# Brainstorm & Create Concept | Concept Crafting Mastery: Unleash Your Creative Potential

And so now that you've gone back and forth for a few weeks, thinking you have the idea you want,
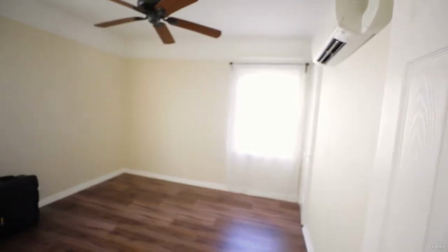4s
throwing it away, starting again, going back to what you originally started with, deleting that,
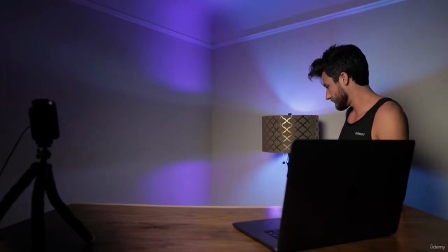9s
and then going back to it again, now you're ready to begin the brainstorming and really creating your concept. Now we're gonna mix the first two parts, which are your shooting space and your inspirations, and now combine those two.
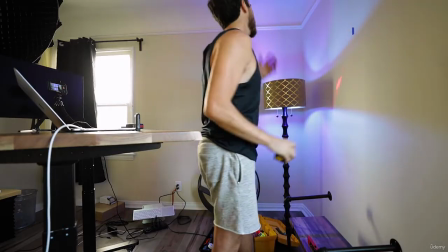26s
And you can really get as creative as you want at this stage.
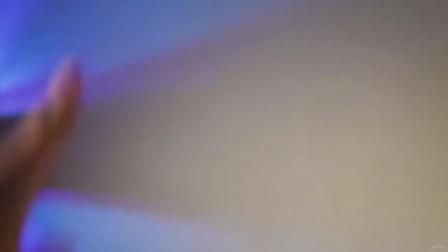30s
You can cut out pictures, you could put tape on the wall of where you want shelves to go, or even draw it out with a pen and pencil. What works best for me is to stand in the space and visualize,
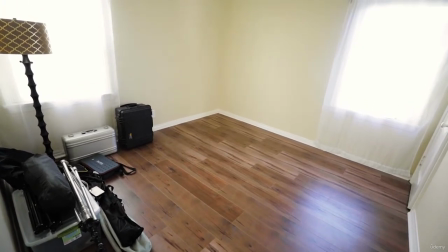43s
as if I was looking through the camera, what I want the shot to look like.
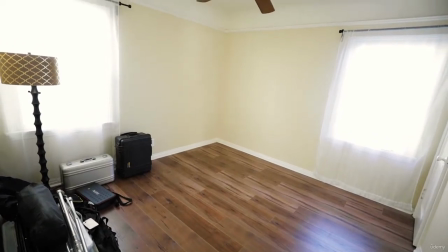47s
And so what I did is I knew I wanted to have my desk set up in the center of the room at a
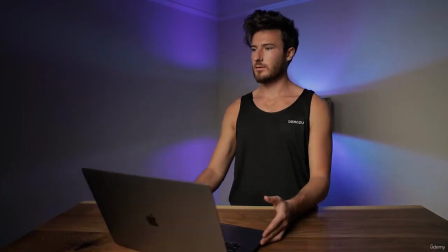54s
45-degree angle so that the walls behind me would create kind of a V shape.
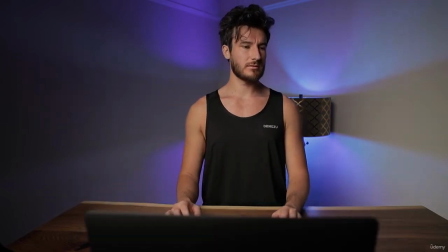59s
And this is gonna create a lot more depth versus just shooting against a flat blank wall.
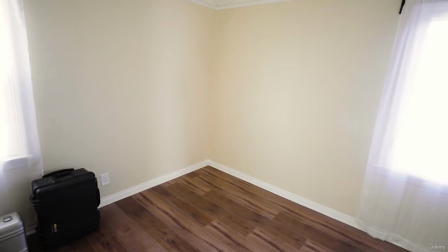65s
Now in this scenario, and very possibly the room that you're setting up, I don't have a lot of room in the background to create that physical depth.
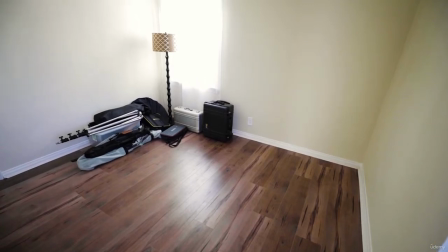73s
So that is the thought process on angling my orientation.
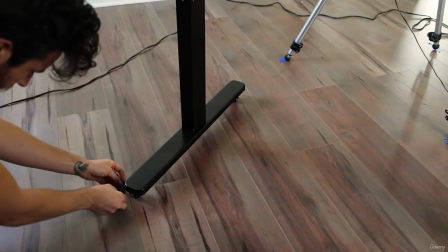78s
And that is a perfect example of why this brainstorming and pre-production, pre-planning phase is so important.
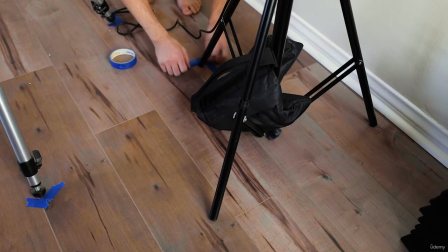86s
You want to maximize the strengths of your location and really do your best
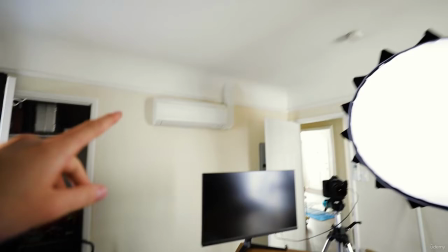92s
to use that big brain and really minimize your space's weaknesses. So once I determined my general location that I want it to be and which walls will be the background, that's when we want to set up our camera and do a test shot. So I'm typing away, right? Getting a lot of work done here. And what we're doing during this test shot is we're seeing if our ideas,
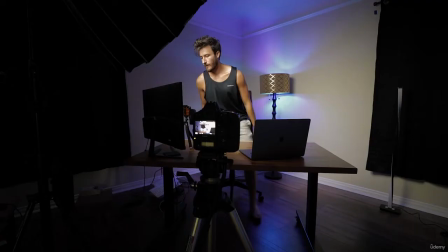120s
right, that we've come up with so far are gonna actually translate to video. Because sometimes what you thought would look a certain way really is not gonna cut it.
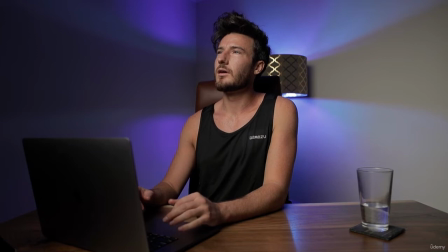129s
And then other times what you thought would just be like, I don't know about that, it can actually end up looking really good on camera. So I'm seeing how the framing looks, I'm looking at the space that I have, and I'm also envisioning what the shelves are gonna look like that I'm gonna add to the background. I originally was gonna have two of the same shelves with one on each wall behind me. After doing this test shot and looking back at it, I realized that having two identical shelves would be creating these two parallel lines and really not all that interesting to look at. So I actually decided to change it to a more rectangular shaped shelf and then a circular shaped one on the opposite wall.
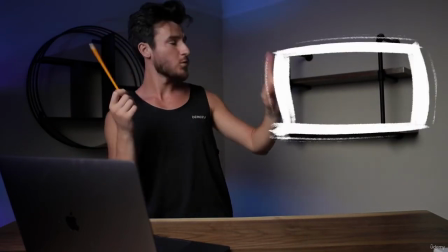174s
That update, which I'm so happy that I did, would not have happened without taking the time for this extra step.